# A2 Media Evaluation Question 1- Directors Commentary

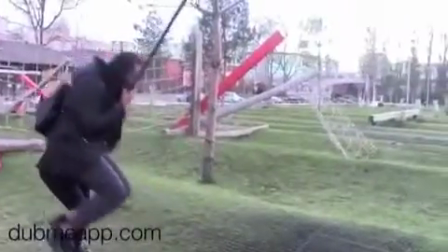0:00 media product develops from other conventional short films, as it has a small scene before the titles.
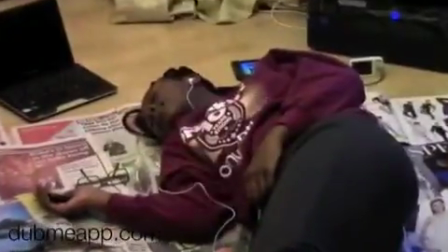0:06 We wanted to do this because we wanted the audience to get a glimpse as to what our film was about before introducing the titles of the film.
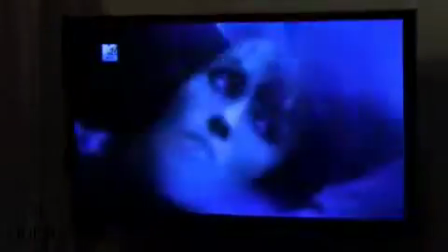0:13 Other short films do this as well. That's why we decided to develop from this convention and introduce the scene before the titles.
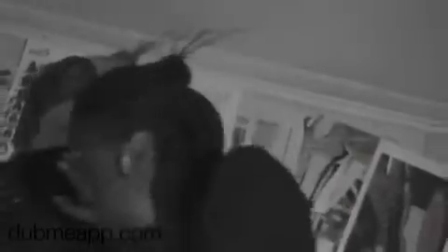0:20 We wanted to also set the tone as to what the film could be about.
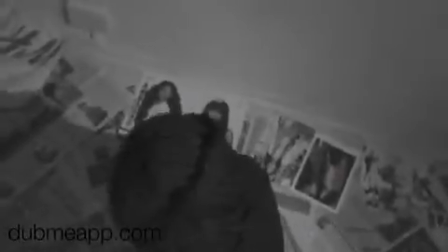0:25 It also challenges the stereotypical feature-length film, as there is never a small scene before the titles are introduced.
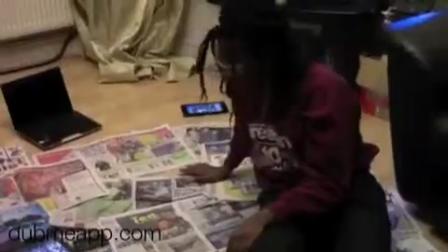0:33 We have also used proliferation of technology to our advantage,
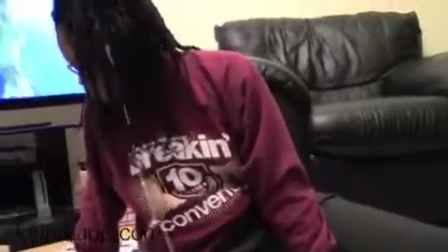0:36 because we've used a real live TV advert to interlink with our short film and the characters as well.
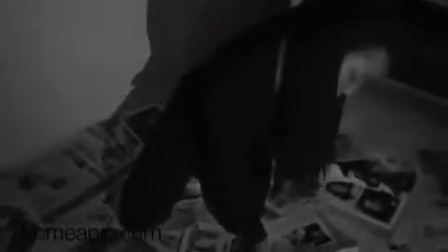0:42 The characters are portraying similar movements to the TV adverts, which challenges other media products, because not many other short films,
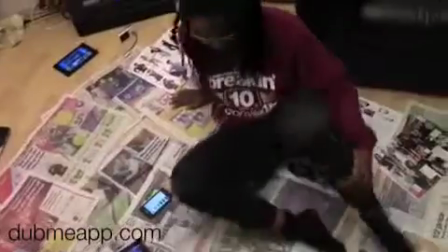0:50 let alone feature films, use real life clips to put into their fictional short film.
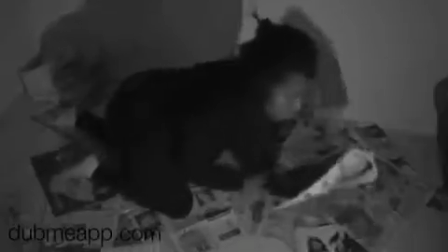0:57 So this again does challenge other media products.
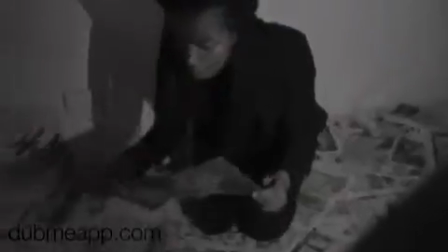1:01 It also allows our audience to think of what is going on and why is it going on and what could this be trying to portray,
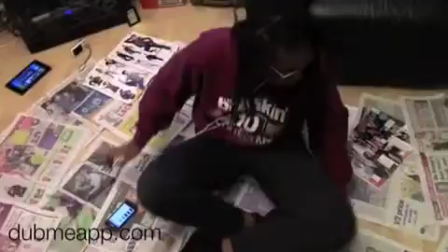1:07 and give them a hint as to the meaning of our short film.
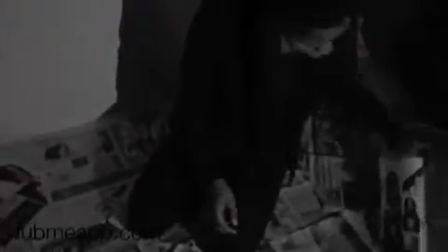1:11 In our short film, we use the black and white effect to be able to distinguish from reality and fiction.
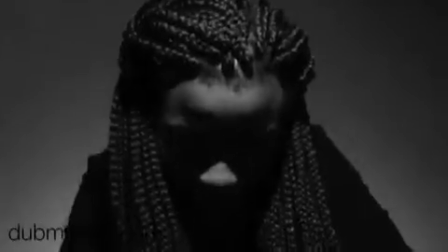1:17 While some short films do this, others don't. Therefore, we are developing on the idea from other short films and challenging others that don't do so.
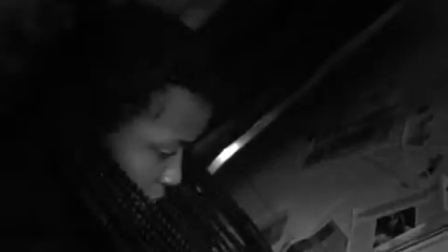1:26 However, in feature-length films, this is usually a prominent feature when using the idea to distinguish between reality and fiction.
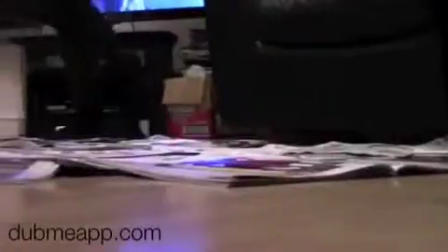1:34 Our short film also challenges other conventional short films, because we use loads of jump cuts when switching between the characters,
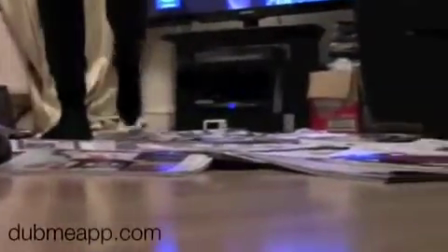1:41 which wanted it to be quite quick and fast-paced, whereas other short films like to make it quite slowly paced and use long straight cuts,
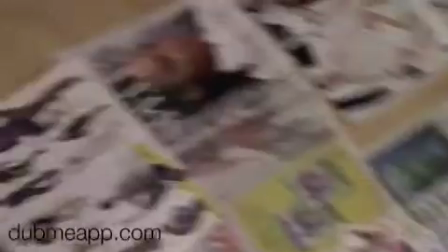1:49 therefore to allow the audience to be able to focus, I guess,
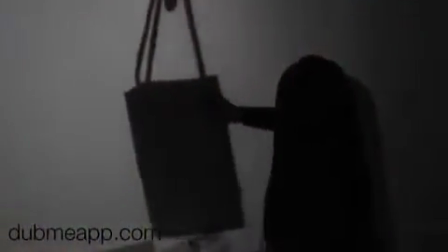1:54 and look at and be able to understand what is going on and take it in at a time,
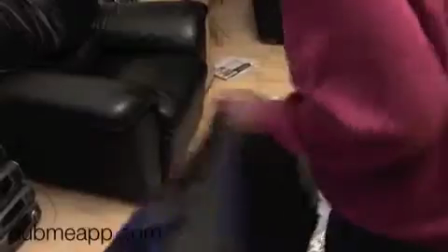1:59 rather than be bombarded with loads of quick scenes. Whereas ours challenges this idea,
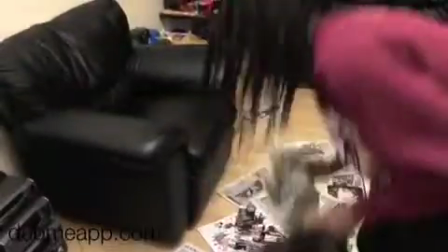2:05 because we wanted the audience to be on their feet and be an active audience and keep following all the jump cuts and all the scenes that are happening quick. So this challenges other forms of conventional media products.
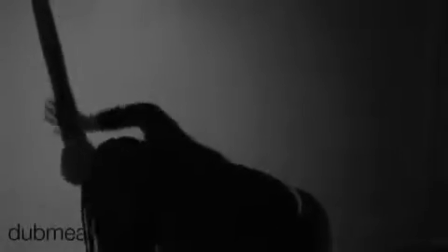2:18 One big way in which our short film challenges other short films and feature films is the idea of the soundtrack.
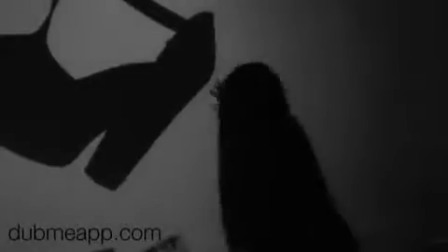2:24 The very use of the background soundtrack challenges other short films, because this is definitely not a prominent feature in short films.
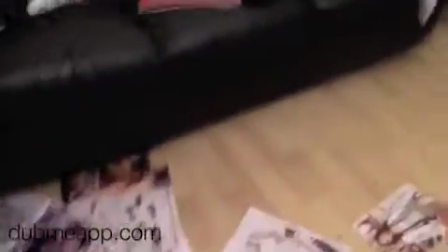2:32 However, it is in a feature-length film, but other short films usually have no soundtrack,
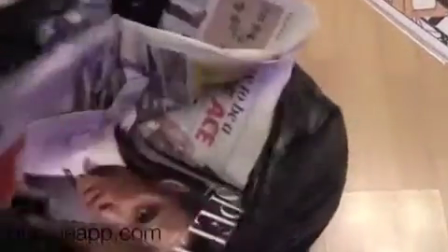2:38 whereas our short film is trying to narrate the lyrics in that soundtrack.
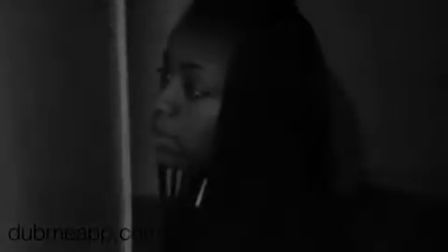2:43 This definitely challenges other media products, because they don't use this form of convention, whereas we deliberately used it to be able to
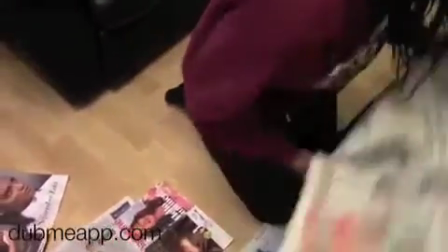2:51 add meaning to the song, and not only the song, but to be able to convey the meaning behind our film as well,
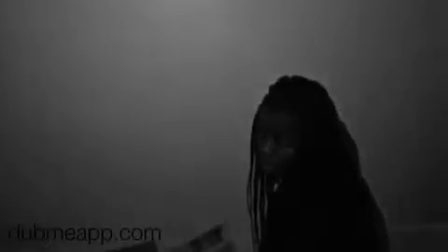2:58 because we thought the lyrics were best suited to our film.
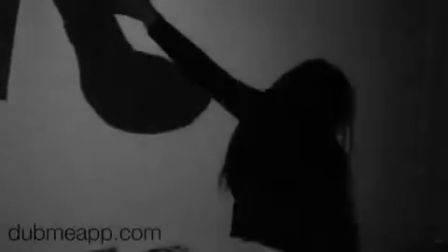3:04 Also, as noticed in the beginning of the scene, some of the scenes were with the background soundtrack and others were not.
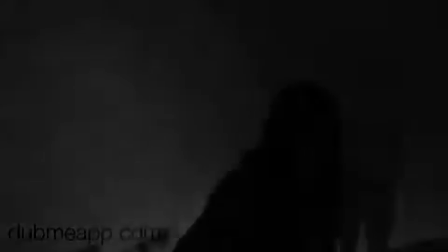3:09 We then later on let it build into a crescendo until we reached the black and white scenes and allowed the music to play through completely.
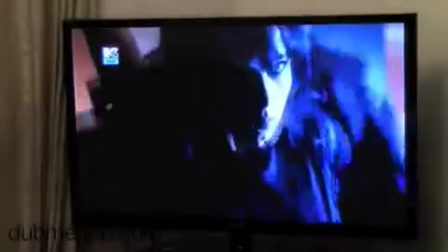3:16 This was to allow the audience to be able to reflect and understand the narration of the lyrics through our films.
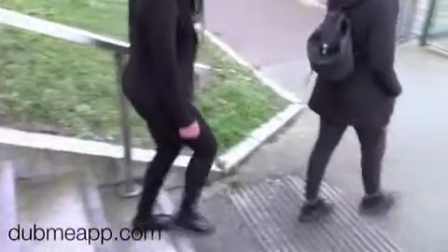3:21 It also gives a break from scene to scene,
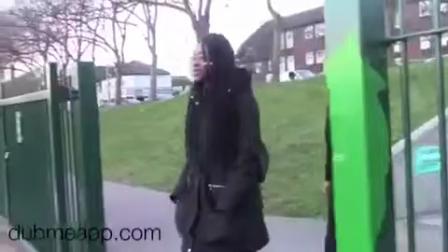3:24 which allows the audience in their heads to be able to distinguish clearly between what is reality and what is fiction.
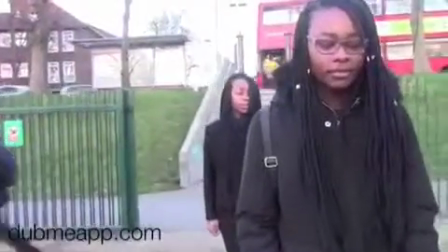3:31 This is not what other conventional short films do, because this might be portrayed as a form of confusion.
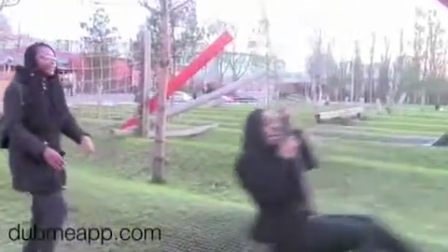3:38 However, we deliberately wanted to use this convention because it challenged other media products as well as developed from,
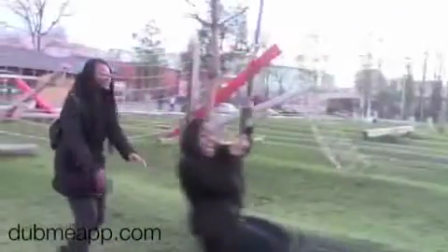3:44 because some short films do use the idea of straight jump cuts with some scenes completely different to others.
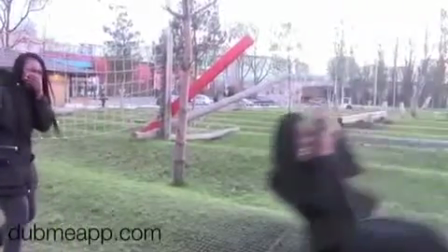3:52 We use the shadowing to be able to correct the effect of significance as to what the other character was doing by throwing away the newspapers with the negative media images,
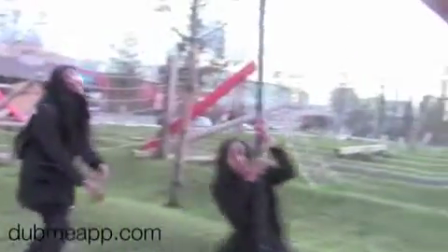4:01 as to show that the negative impact media can have on a person.